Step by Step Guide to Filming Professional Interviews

And so I'll just point the camera in different area that I find interesting to see what it looks like on the monitor. now I also know that shooting towards a corner is the best way of creating depth and texture so I avoid shooting straight at walls or at the windows I also like
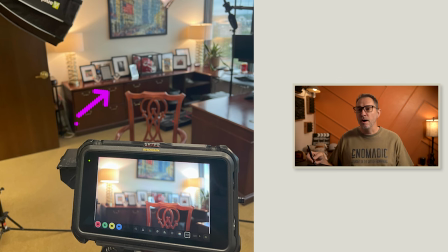[2:57]
this credenza with all the picture frames on it I thought it would make a nice backdrop for the interview so I just pointed my camera towards this corner and look at the monitor now I really liked what those two lamps were doing in the frame like I just loved the way that looked
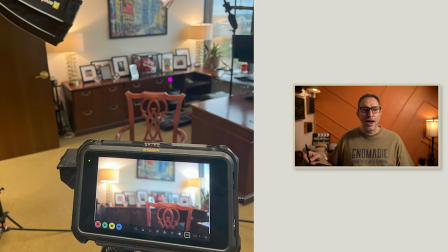[3:13]
the problem is it's very challenging to insert and use practicals when you're in an uncontrolled environment so you're going to introduce different color temperature you're going to introduce flickering maybe of the light bulbs different
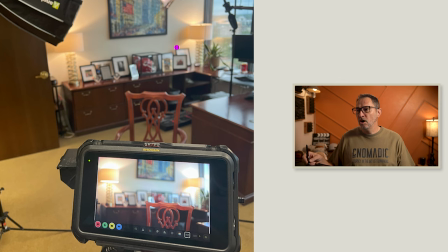[3:29]
part of exposures that may be affected and so it's always tricky to use practicals in a shot like this but in this case i thought that i could make it work now originally when we turned this on the two lamp at two different
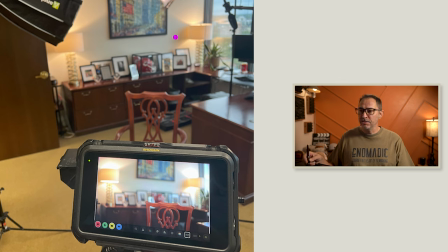[3:44]
color temperature one was warm the other one was cool I don't have those shots here because I took all those pictures after we were done setting up but the first task was okay if we want to use those lights we got to find matching light bulbs so we went around the office and I
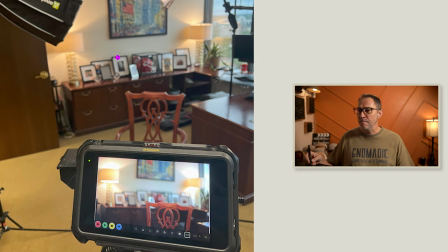[4:00]
don't know exactly how many lamps we looked into but eventually we found a light bulb that matched the cooler light bulb that was in one of those lamps and so now we were able to replace the light bulb and have continuity between the two lamp as far as color temperature.
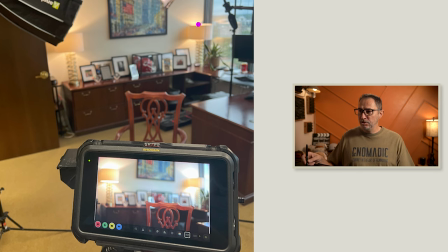[4:15]
Now it still doesn't match the outside and believe it or not in this picture that you see here, this is the cooler light bulbs are in those lamps right now. This was taken obviously after we were done setting up the shot,
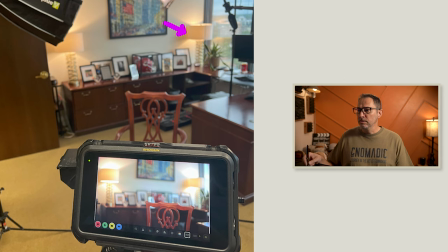[4:28]
but you can tell how much warmer those lamps are and that's actually kind of what I liked about the shot was the difference between the 56k outdoor color temperature and the warmer feel of those lamps.
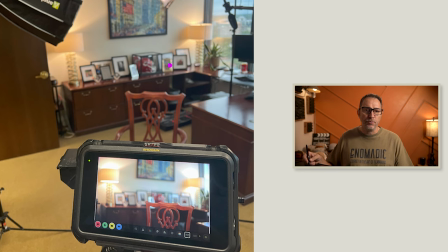[4:43]
So we'll have to find a way to deal with that later on when we're ready to do exposure. We'll also tackle white balance. The angle and the framing also dictates where we place our subject and which way they're going to look into.
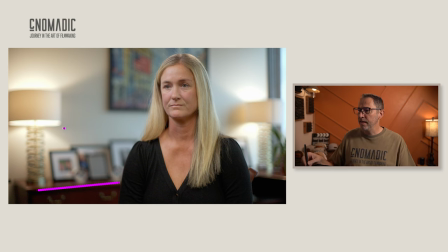[4:56]
So in our case, the credenza here and the wall, they create infinity lines that you can see here. And we want to place our subject in a way that those lines give us the illusion that behind her,
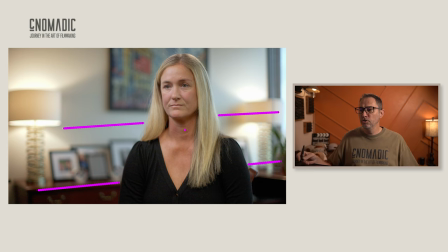[5:11]
the depth continues to expand. So you could use the same technique the other way. If you're shooting something where you want to give the impression of being trapped, of the world coming down on you, right? You would position your subject in a way where the infinity lines are coming closer and closer and closer,
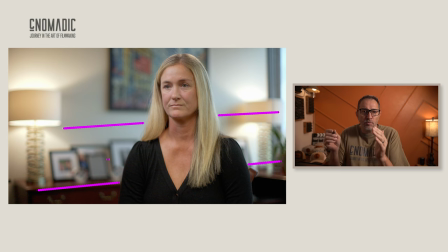[5:30]
giving your viewers that sense of entrapment or claustrophobic kind of a feel. Now that's not our case, right? We don't want to do that. So for us, we're gonna place her right here in a way that again behind her it looks like that depth continues
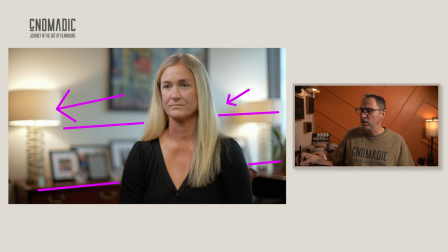[5:49]
to grow and then she's looking off camera towards me sitting in the chair next to the camera. With the shot set, I can now adjust for my exposure. Because I want to keep part of the window in the frame, I need to adjust my camera setting to expose for the window.
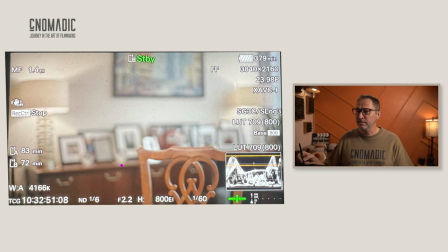[6:04]
But my shutter speed was already fixed at 1 60th of a second when we adjust for the light bulb. And my ISO is set as a native ISO to 800. So that only leaves me with aperture to be able to adjust my exposure.
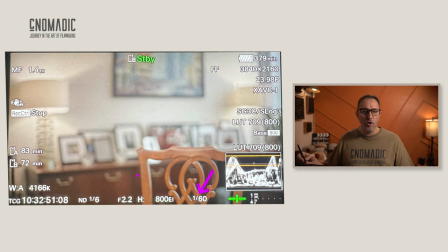[6:21]
I wanted the shallow depth of field, so I open the aperture as much as possible.
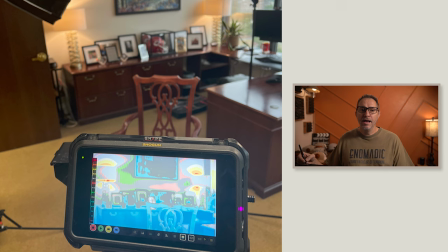[6:25]
Using the built-in variable ND filters and false color I was able to adjust my aperture and my ND filter to prevent the lamps and the window from peaking and you can see it here I'm at the very edge on those two lamps we can see some orange a little bit of red here which is peaking but very little and the window here is yellow as well.
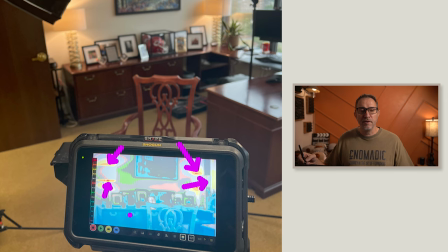[6:45]
So now we know that we've exposed the windows properly and we're not going to touch our camera settings again We
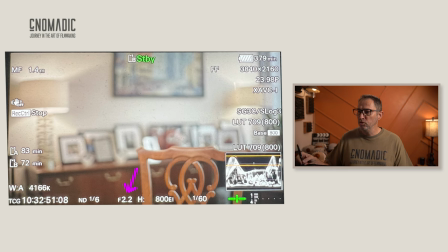[6:51]
can see that we have an aperture of 2.2 and our ND filter is up to 6. Now before setting up additional lights, I want to perform a quick white balance. And I'm going to use my white card and place it where the white card will catch both the window light and the light from the practicals. I want to mix the two color temperature on my white card so that my image will look as natural as possible.
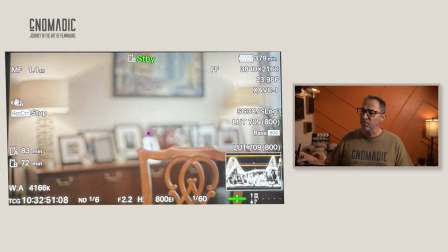[7:16]
And I want to preserve some of the warmth from those lamps. And as you can see here on my shot, my white balance came out to be 41K, which makes sense. We have 56 coming from outside, a warmer temperature from those lights, and so we kind of have a mix of both.
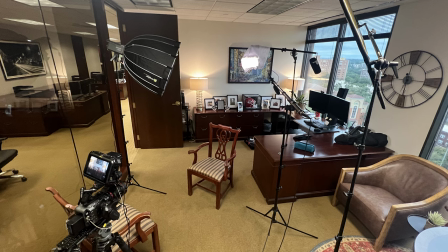[7:31]
Now that our exposure and white balance are done, we can work on lighting. I'll place my key light on the same side as where the subject will be looking.
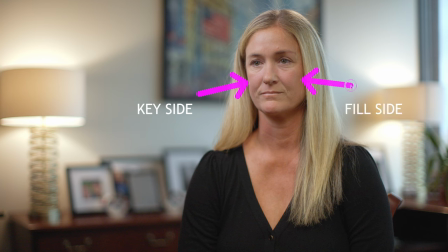[7:39]
The fill side, or the darker side of the person's face, is always the side closer to the camera. so placing the key light on the same side with the practicals enhance the natural look now again using false color I can adjust the intensity of the light until the key side of the person's face reaches the correct level now make sure to also match the light color temperature to our white balance so in this case I'll adjust the key
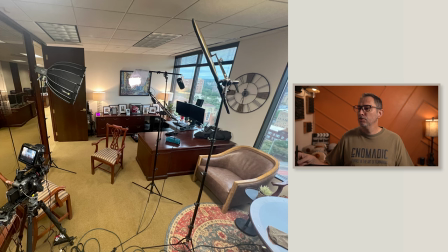[8:06]
light to be set to 41k I also use a backlight to separate the subject from the background and I like to set the backlight to be warmer than the actual color temperature. So in our case, with a color temperature of 41k,
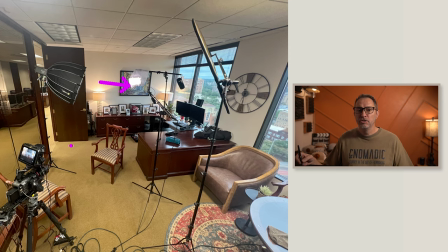[8:21]
I will set that backlight to around 38k just to give it a little bit more warmth to it. With only half of the fluorescent lights turning off, the fill side of the subject's face was flooded by the fluorescent and it created like this greenish tint on their face because of the tube's color temperature.
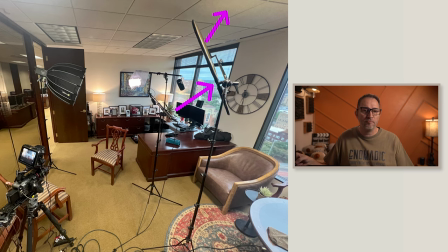[8:40]
And so what I did is I used the black side of one of my reflector and use it as a flag and we're able to just block any of that green light coming this way from reaching our subject's face.
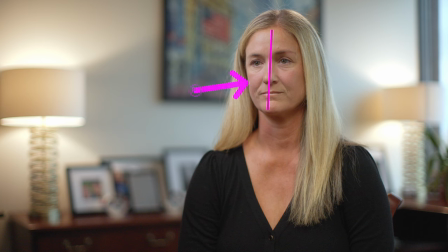[8:54]
That also helped us to achieve the correct ratio between the key side and the fill side. We didn't need to add neg or another light in order to achieve the correct ratio. That's it. A relatively simple setup but I hope it gives you a better understanding of the many decisions involved in achieving the desired shot. Thank you for watching this video until the end and as a token of my appreciation I'd like to offer you my free camera setting cheat sheet. Just follow the link below to download the free cheat sheet. Thanks again and happy filming.